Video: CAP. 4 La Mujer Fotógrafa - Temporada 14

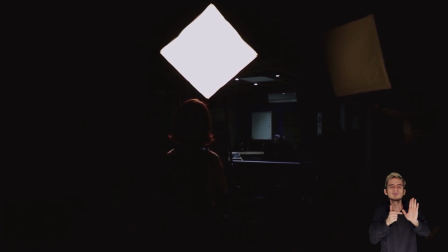Segundo, luz de relleno. Nos sirve para controlar la luz y las sombras producidas por la luz principal.
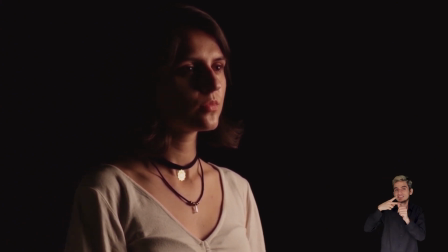Con ella controlamos la relación de contraste. Su potencia suele ser inferior de forma que el personaje queda más iluminado por un lado que por el otro.
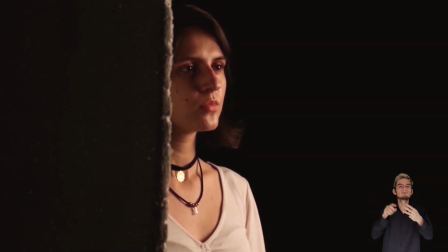Suele colocarse en el lado contrario al de la luz principal. Tercera, luz de contra.
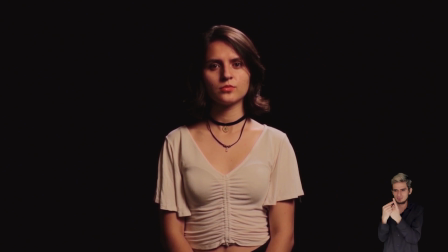Esta ayuda a despejar al personaje del fondo. Le da volumen a la imagen, puede venir del mismo lado del eje de la luz principal o del lado contrario. Como dato curioso, ayuda a hacer más visible las partículas de aire.
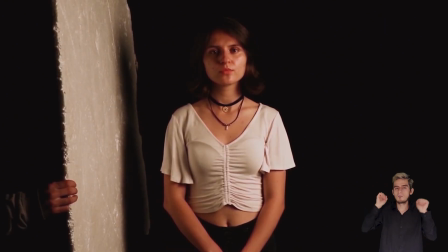Y bueno, ya con estos tres tipos de luz puedes montar un esquema de iluminación de tres puntos. Una vez inicies en el mundo de la iluminación, podrás ir probando diferentes posiciones de la luz y viendo sus resultados. Recuerda que la iluminación ayuda a reforzar la emoción y el sentimiento de una escena. Entonces es como un trabajo eso, que siempre va entre lo creativo y lo técnico, pero en función siempre de darle a la película lo que la película necesita. Digamos que yo creo que cuando un director de fotografía es muy obstinado y quiere hacer lo que él quiera por encima de todo, creo que debería ser director.
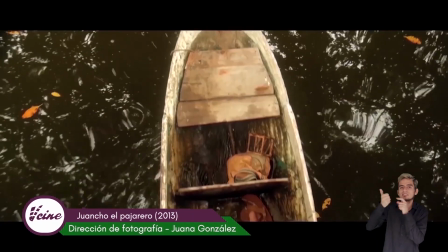Porque el director de fotografía es el que siempre está logrando lo que el director ha soñado de su película, ¿no?
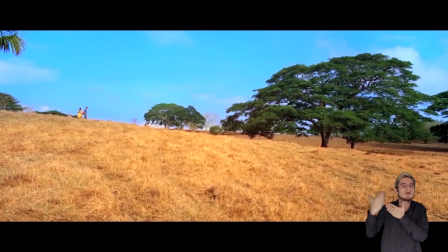Entonces uno es como un vehículo para hacer lo posible, no puede ser un obstáculo para hacer lo que uno quiera, sino lo que la película necesita. Es que el cine es jerárquico, si no, no funcionaría porque hay tantos pensamientos y formas de ver las cosas que hay. Que obviamente cuando uno está en un equipo donde hay un director o una directora, uno va... Todos vamos en el mismo sentido de lo que esta persona quiere decir.
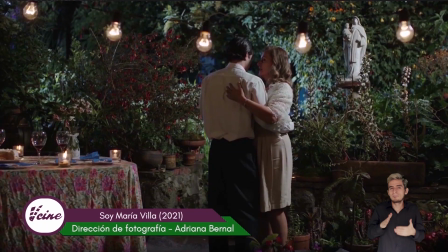Entonces, con el tiempo, muchos de los que rodeamos a los directores sentimos que podemos abordar ese lugar y queremos dirigir nuestras propias cosas. Lo que no quiere decir que dejemos de hacer nuestro oficio.
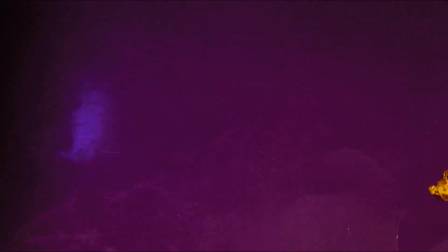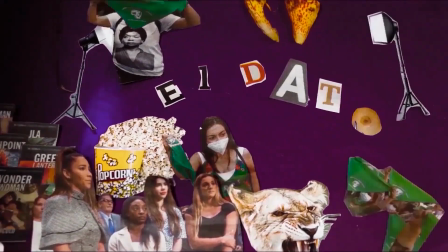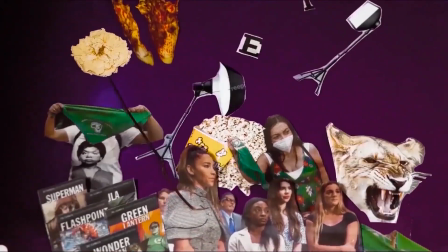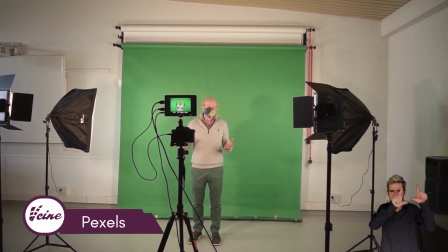El departamento de fotografía es crucial para definir el estilo visual de una película o pieza audiovisual.
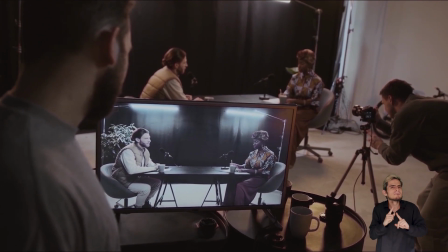Y, curiosamente, es el que menos participación femenina tiene, Y no, no porque no hayan mujeres fotógrafas.
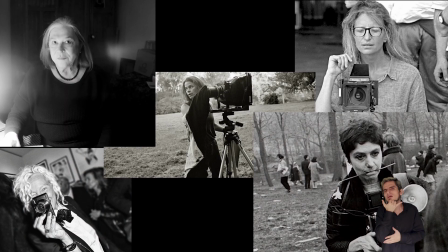De hecho, estos datos evidencian que en Colombia esta carrera es estudiada en partes casi iguales por ambos sexos,
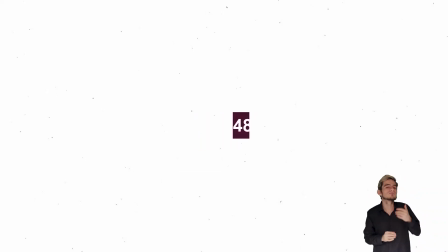52% hombres y 48% mujeres. Pero en la vida profesional, el panorama es muy diferente.
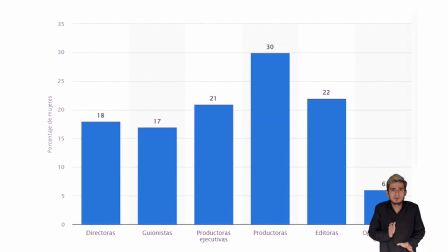Las profesiones solo ocupan cerca del 26% según CIMA.
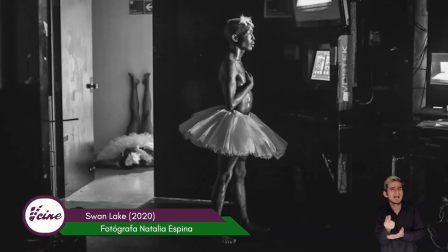Y un claro ejemplo es el lugar que ocupan las mujeres que se dedican a la reportería gráfica.
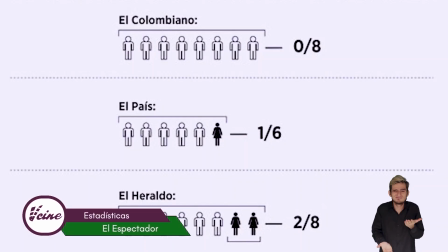Aquí podemos ver las proporciones tan desiguales en las que esta área profesional se distribuye en el medio.
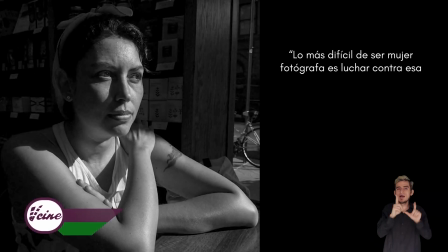Lo más difícil de ser mujer fotógrafa es luchar contra esa invisible sombra de prejuicios sociales.
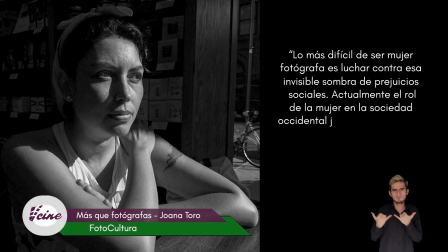Actualmente, el rol de la mujer en la sociedad occidental es mucho más activo en todas las áreas,
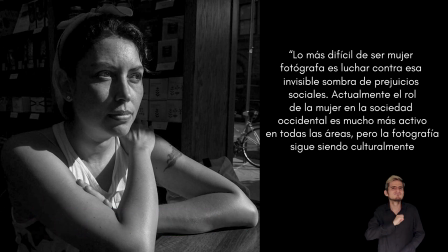pero la fotografía sigue siendo culturalmente un territorio masculino. Tanto es así que cuando una mujer es fotógrafa en medios, tiende a ser rotulada para temas más sensibles. Esto no es malo, pero llega a ser un reflejo de ese estereotipo social. Joana Toro. Esa paridad de género hace mucha falta, porque también hace falta como ese punto de vista diferente, femenino, incluso como en el día a día, pues también a veces es agotador trabajar solo con hombres y pues está chévere como encontrar algo ahí de la complicidad femenina, como pues porque finalmente sí, no estamos compitiendo, pero somos distintos. Entonces está chévere como tener como ese impulso femenino en el equipo. Yo creo que yo he cumplido con mi parte de abrir camino. Vienen otras fotógrafas ahora. En la asociación se hizo un esfuerzo muy grande para que tuviéramos más fotógrafas mujeres.